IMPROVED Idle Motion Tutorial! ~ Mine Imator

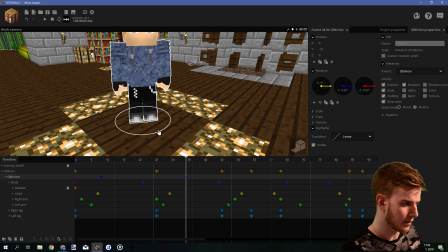(12:38)
So the first keyframe is gonna be here. At this point, he's just gonna slightly turn like so. Like, we're just gonna make him go slightly sideways.
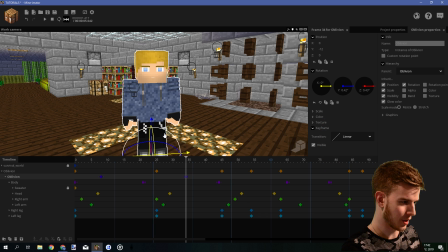(12:45)
And as you see, adds more depth to it. Actually, you know what I'm gonna do? I'm gonna make him move in this direction instead. So it's going like this. And now he's going to stand still for a bit. And right before that step, he's going to lean on this direction because this is his standing leg.
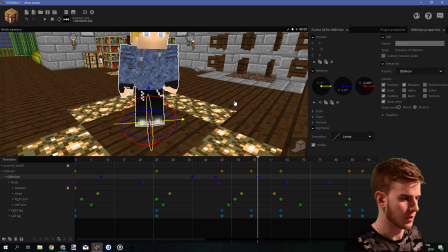(13:02)
And let's make this 0.4 or so. Wait, that was the wrong direction.
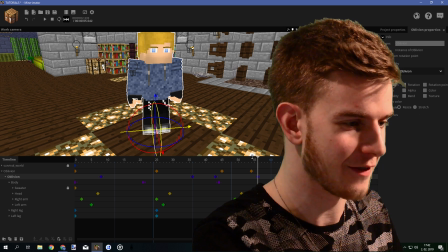(13:07)
Oh, shoot. This is supposed to be positive. Yeah. What I did here, made him lean on this leg.
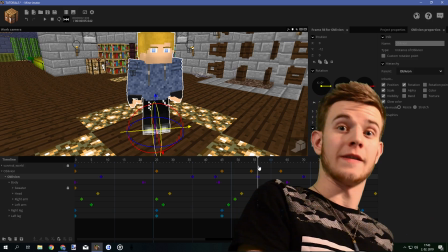(13:12)
And before he takes the step, he's leaning in the direction of his standing leg, just like he was actually trying to make that step.
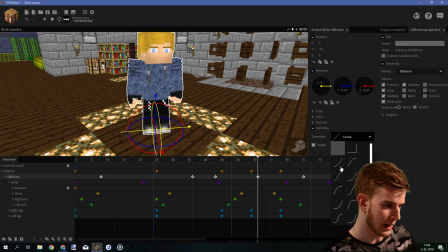(13:19)
You know what I mean? And that's what I'm doing. Now, of course, apply an ease in and out to this as well, because we can make it more smooth.
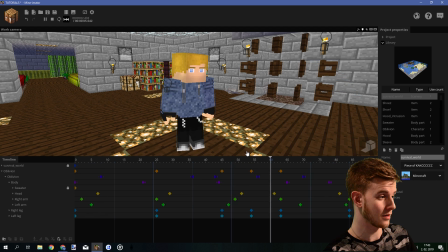(13:27)
As you see, look at this. Look at this step. It's a bit slow. The tempo is kind of slow.
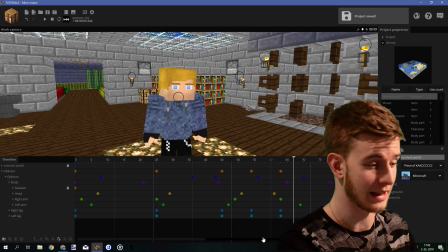(13:33)
I agree on this, but the moves themselves are pretty defined, and that is what I like. Lean on the other leg as well again.
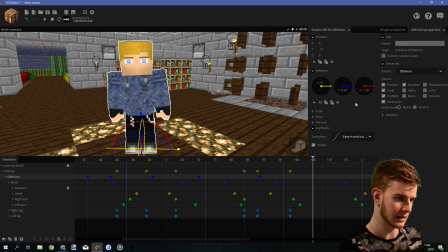(13:40)
Like he is leaning on this leg, and then as he steps down, just make him step on the other leg. So like this. And basically he steps back down to his own leg. Now that this is done, let's play it again. Okay, yeah, those steps are not necessary. If you turn around, you're probably gonna take some time to examine that area. He just turns around and goes back. That's awkward, but I'm doing this to show you the moves, not to actually make an animation.
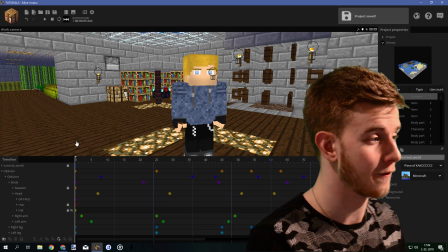(14:06)
I'm not gonna use this anywhere. Now, we want to move on to the face. I've told you before a lot of times, the face is important.
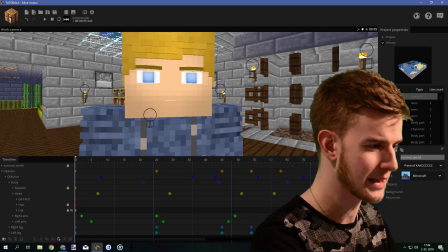(14:12)
The face shows everything about the character. So let's start with the mouth, because the mouth is simple.
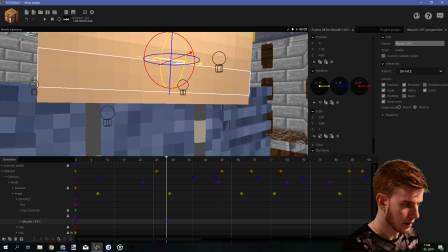(14:18)
Let's make it open the mouth a bit, like I'll come close so I can see what's happening.
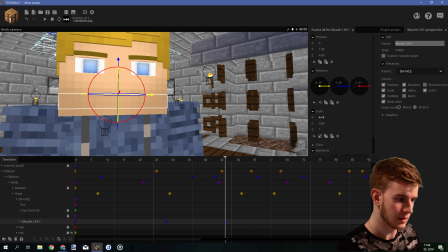(14:22)
Just open the mouth a bit, and then let's say make it completely closed, like it's some idle motion, and let's make it intense ease in and out transition.
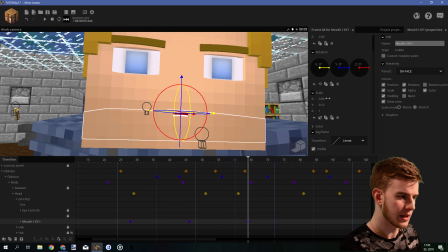(14:31)
So now he takes a step and examines the area. Let's open his mouth a bit more. Also ease in and out so it's more smooth.
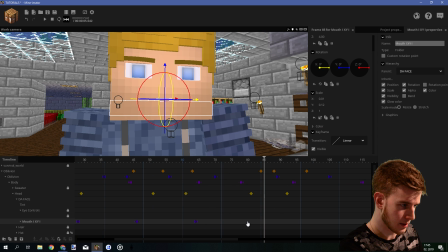(14:38)
And he sees nothing, so the mouth is slowly going to, like, not close but relax.
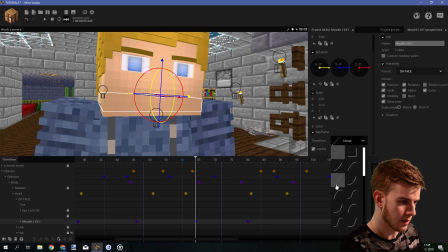(14:44)
Almost close, and stretch in the other direction a bit.
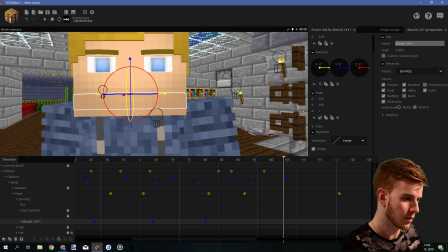(14:48)
And then he sees there is nothing, so he's just gonna close his mouth and go on with his day.
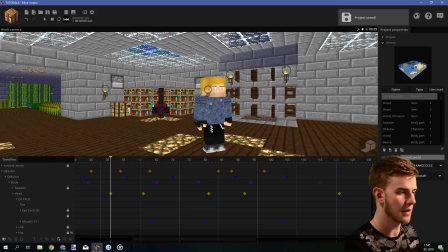(14:54)
Oh, there's nothing. close my mouth, and that's it. The mouth is done because the mouth is very simple to animate.
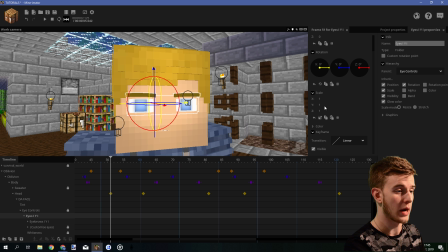(14:59)
Now the eyes. First off, I like to start with the eyes why. So basically, how much is he going to blink and why?
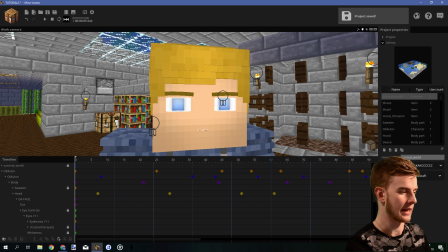(15:04)
Let's imagine what's going through his head. It is important. You have to know the psychology of your character. You have to know what your character is thinking in order for you to actually replicate those moves and make him express the emotions you want him to express.
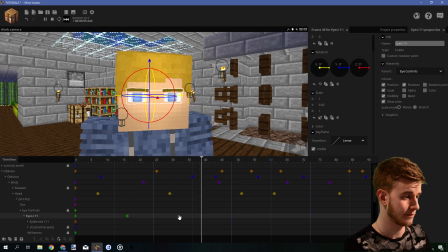(15:18)
Okay, let's make him look kind of suspicious. He is going to be kind of suspicious a bit.
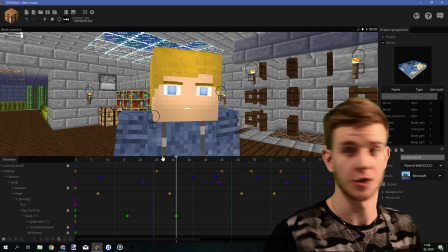(15:25)
Like, the body motion is not fast enough for him to be suspicious. Like, looking around should be a bit faster. But we can still kind of indicate that emotion with the face.
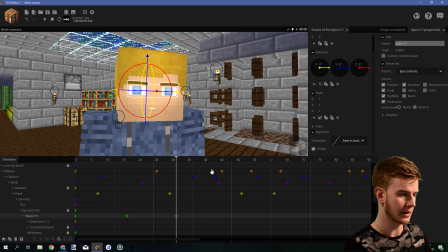(15:34)
So he's closing his eyes a bit, looking around. And then, before he turns, I'm gonna make him blink. Okay, so here. The middle one is just gonna close up, so... Yep, there it is. I like this. Like, look at this. Blink.
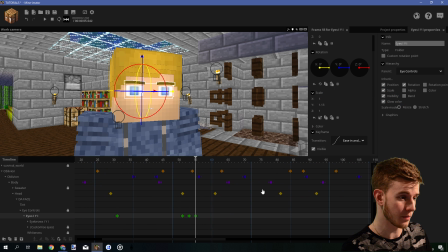(15:49)
And after he's done blinking, he could open his eyes more than before, and as he sees there is nothing, close them back down a bit, so like, yeah, look at this! Like, I am so in love with animation. Now at this point, we're going to make something else. In the customized eyes, there is a left eyelid and the right eyelid.
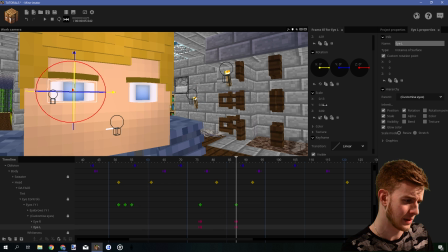(16:08)
Open one up and close the other one up. And let's bring it back as it was before.
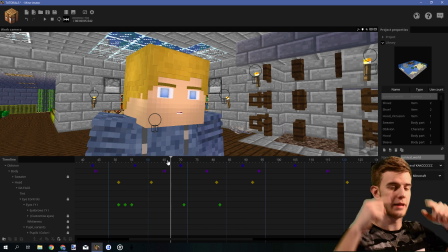(16:13)
At this point, he's gonna open up one eye more than the other. The eyebrows are kind of hiding it. We'll still get there, but like this.
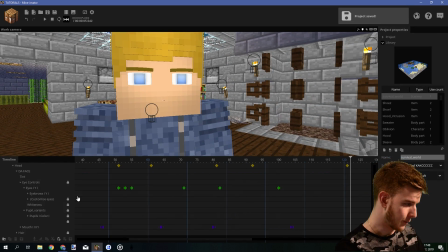(16:19)
And then for the eyes, of course, we have pupils and eyebrows to animate still.
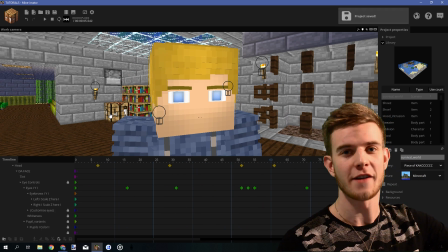(16:25)
Like, there's a lot of work with something this simple. Like, it's less than a 5-second animation, and it's taking me quite a lot of time for me to actually make it.
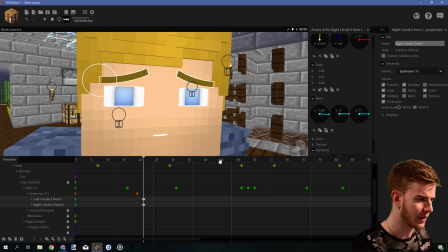(16:33)
So, because he is suspicious, we're going to make him be a bit angry at first. So, not angry, but a bit serious.
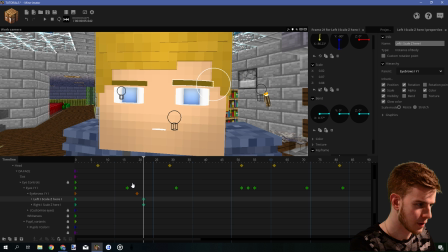(16:41)
Or maybe turn this eyebrow up a bit, oops, too much bend, and turn this eyebrow down a bit.